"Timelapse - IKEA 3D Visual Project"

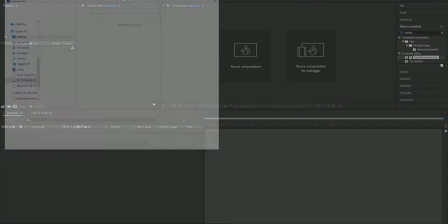The pink obviously is not like ideal design, but it's like a joke, or just
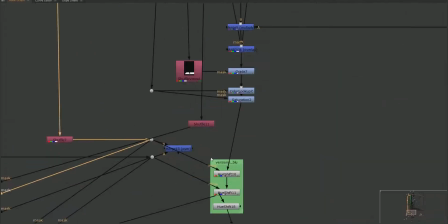playing around to give some punchy effects.
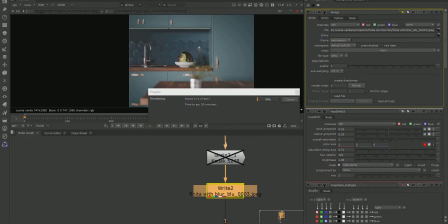But obviously it's ironic, nobody wants a pink kitchen.
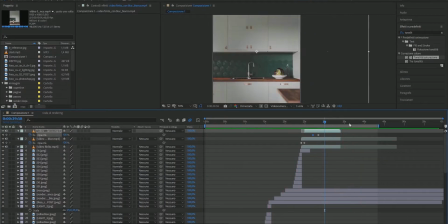So I was having this smooth transition, but I said, it does not match with the video, the music. And so I said, okay, let's do a go and go back, go further and backwards.
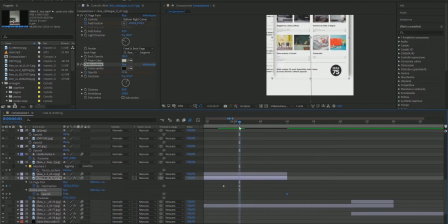And so here is, I do that, and in a while I'm also rendering the other colors in the animation. So Nuke is working, and right now, and here what I didn't like that the page,
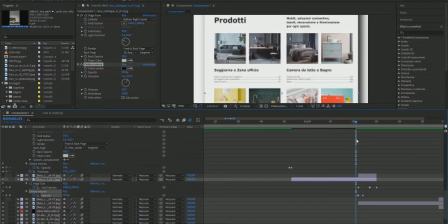when in the intro, when they just leave, when you open the book, the magazine, the page disappear.
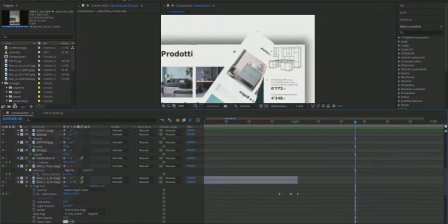So I was, okay, I don't like that, I want the page to be there.
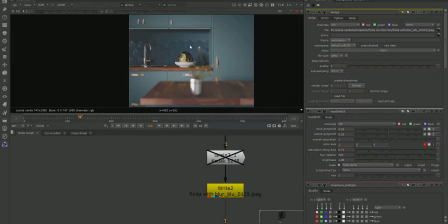But actually it was too work to do, I should spend some time on it, and I didn't want to.
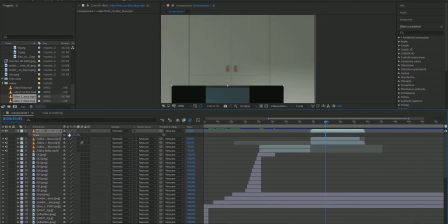So I said, okay, it's fine anyway, like this. So because I had to play with shadow and it will be a mess.
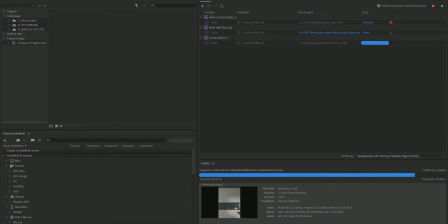And here I'm trying to export the file to see how is it going,
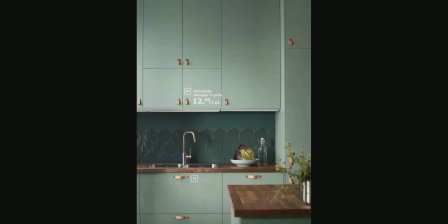because I don't have so fast render, so render machine.
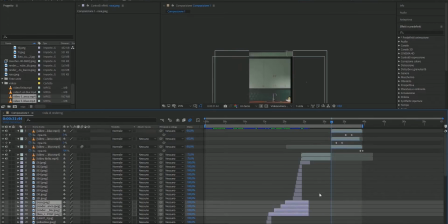I have 4 core 8 threads. I have i7 for
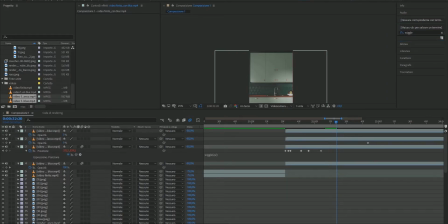4970K, and I have a GTX 660, so it's all one.
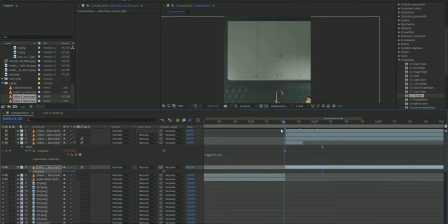And I have 16 of RAM, DDR3, so it was not that fast.
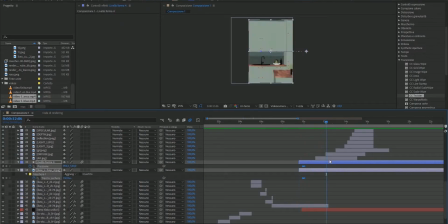Anyway, I love computers, and components and hardwares and kind of it. So
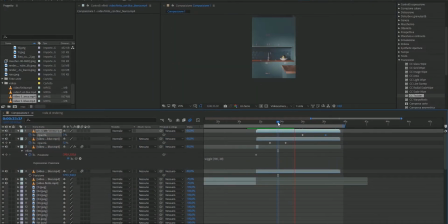I was, just playing around and figuring out how to do it, and
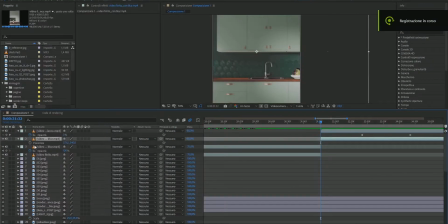and then I was trying to
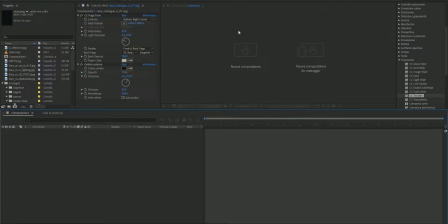do something interesting. Like in here there was like a shaking music, and I said, okay, I need to shake it.
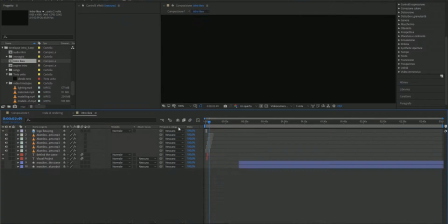And then what about the outro? I'll put the IKEA project, 3D project, and
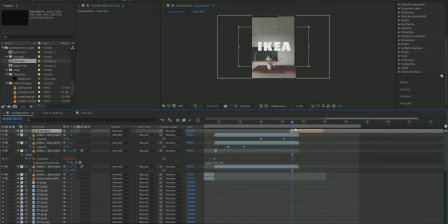in here I was thinking, should I just end the video like boom, or just smoothing out like classic stuff.
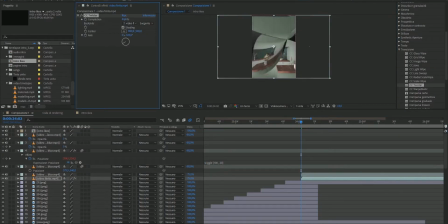And at the beginning I did it like a really punchy end, but then I said, okay, maybe it's way too much. Here I'm working on the transition between a still image and the animation, because there was no transition, and I said, okay, let's do something.
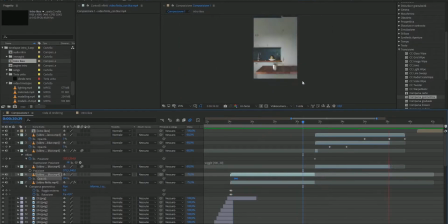And so I did this fancy transition. It's not the best, but it's not that bad either.
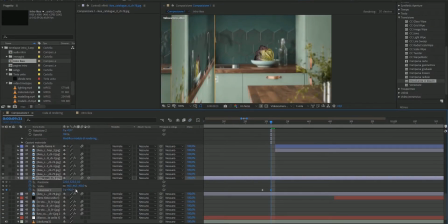In here I'm working on transition between the picture of the magazine and my rendering,
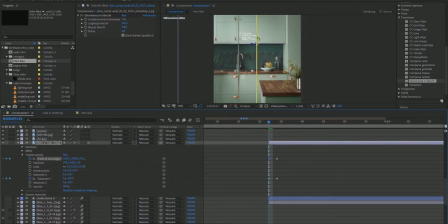just to, because the matching is not perfectly, let's make it clear. So if you have a fade transition, you will just notice how bad the work is.
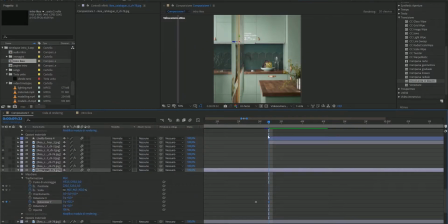No, but always not perfect, because it needs a lot of time to make it perfect.
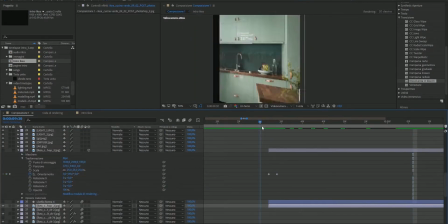So with the flipping page,
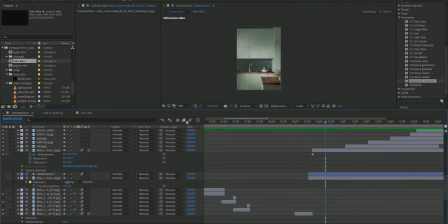the translation is pretty smooth. So I was playing with it and trying to see it worked, and for me it worked.